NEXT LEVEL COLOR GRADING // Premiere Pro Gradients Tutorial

up? Welcome back to my channel, everybody.
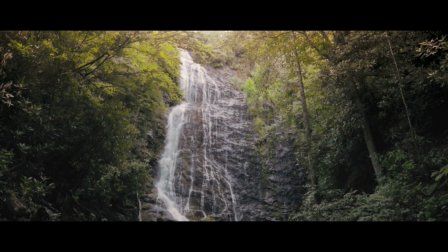(0:13)
Today I want to show you a very simple but powerful color grading technique you can use if you want to add a little bit more smoothness or contrast into your footage. It's a very versatile effect and there are many creative applications. The effect is called a gradient and you can use it to darken or lighten specific parts of the frame.
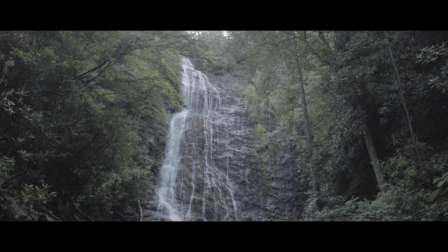(0:28)
One of my favorite ways to use gradients is for adding a stylized lens flare or light leak to one edge of the footage. So without further ado, let's hop right into Premiere Pro and I can show you exactly how this is done.
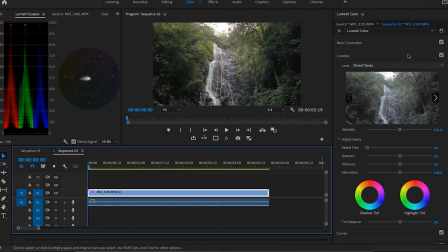(0:37)
So once that I've done the initial color correction and grading, which I've done today using one of my LUTs, we will add a new lumetri color effect. Then we'll hop into the effect controls panel and under the second lumetri color effect, we're going to make a mask around an area that we want to add the light leak to. When you're doing this, it's important to try and look for areas that are a lot brighter.
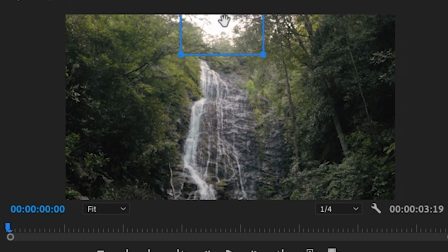(0:55)
For example, in this shot, we have this gap in the trees, which we can easily take advantage of by making it look like the sun is shining right through the trees and into the lens.
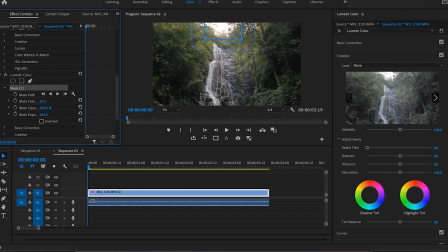(1:03)
So I'll simply make a rectangle mask around that area and increase the expansion and feather to a very high amount to smoothen out our effect. Then we can go into that second lumetri color effect that we added and make any changes, and all those changes will happen to only that edge of the frame.
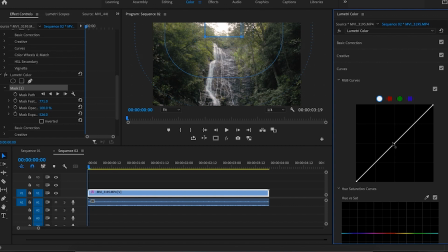(1:17)
In this instance, I'm going to go into curve and increase the overall exposure of the area so that we have the light leak effect. We can also change up the colors here, so I am going to push a little bit of red into that area, and I'm also going to take out a little bit of blue just so we have a nice golden glow coming right from the gap in those trees. If we look at how this clip looked before, it almost looked like a much cloudier, moodier shot, and we've brought back so much life into it, and now it looks like a sunny clip shot at golden hour. Keep in mind there is a small movement on this clip, but because the shot is so wide and the movement is so small, it's not going to matter whether or not we keyframe it.
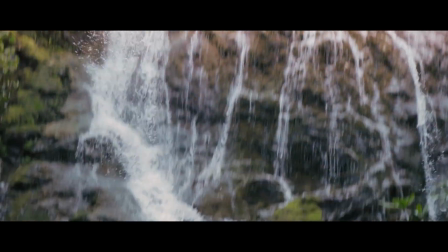(1:49)
But let's look at another example. I've already made the lens flare on this clip for the sake of this video, but if we look at it, it has a very quick downward motion. In real life, the lens flare would change in shape and size depending on how far we move the camera away from it. So in order to keep this looking realistic, we're going to keyframe that light leak to go upwards while the camera is moving down throughout the entirety of this clip.
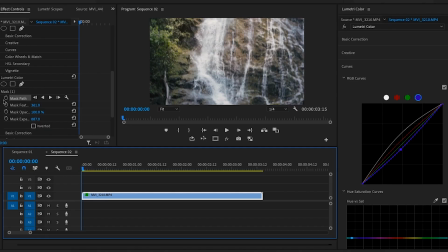(2:09)
All we have to do is go into the mask path and set a keyframe at the very beginning, and this is going to be our starting point for that lens flare.
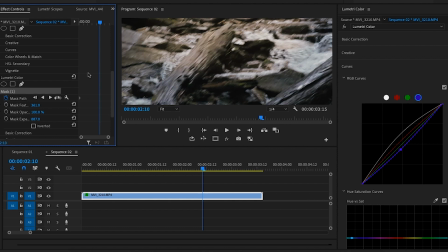(2:15)
Then we're going to scrub all the way to the end of that clip and set another keyframe. Then we can drag that mask to be at the top of the frame or even out of sight depending on the clip.
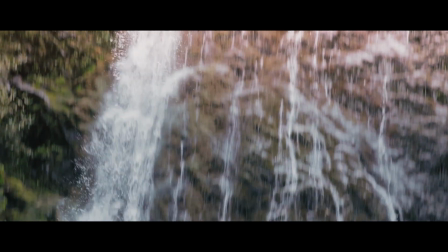(2:24)
Now it should look like the lens flare is moving up and corresponding with the movement on that clip. My second favorite way to use this effect is to darken a specific area so that it draws attention to certain parts of the footage.
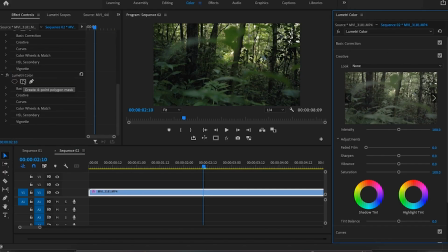(2:35)
So to do this, we're just going to do the same thing. We're going to create a new lumetri color effect and mask that to only be on the bottom part of the frame,
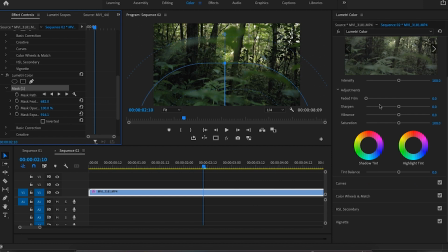(2:42)
and we're going to enlarge the mask and feather it quite a bit. Now we'll just go into curves and lower the shadows just a bit to add more contrast into the shot. Now you can see we've added a really nice darkening effect to the bottom corner of the footage, and it can really help enhance a shot when you do it right. I'll show you one more creative way to use this effect. We can create fake fog by lowering the contrast of a specific area.
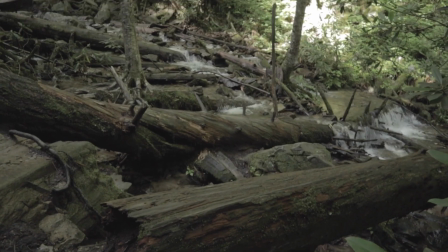(3:01)
For this instance, I'm going to use this shot because we have some nice depth in this frame.
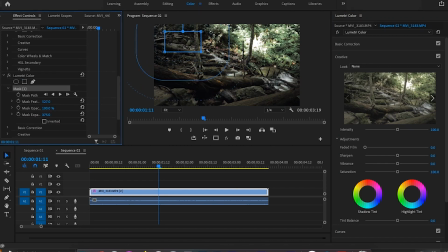(3:05)
So we're going to do the same thing. We're going to add a new lumetri color, make a mask, and this time we're just going to bring up the exposure just a bit and lower the contrast slightly.
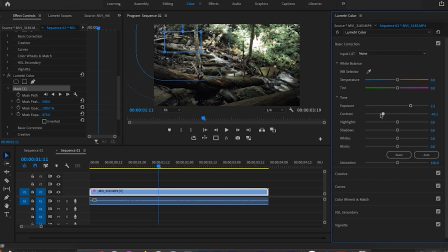(3:13)
Since fog comes and goes, you can just use this to create continuity between two clips, or you can of course use this to complement fog that is already there.
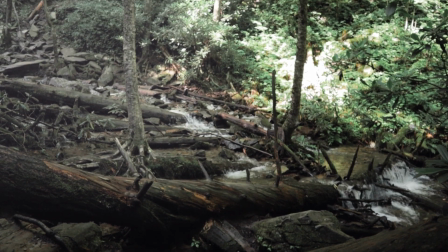(3:20)
This might not work so well on footage that is sunny or that isn't foggy already, so keep that in mind. I don't usually use gradients in this way, but if the time ever comes, it will really come in handy. And again, I only showed you 3 creative ways to use this effect, but there are so many creative applications out there. You can make the sky look pink for a sunrise, you can add any other light source, you can add light rays, so definitely feel free to take the techniques that you learned in this video and apply them creatively to your own project. And again, if you do want to see a more in-depth way about the way that I color grade my videos, definitely click on this video right here. You can see my whole process and probably learn some more techniques along the way. But that's it for me today. Don't forget to pick up your camera, get creative, and I will see you in the next one.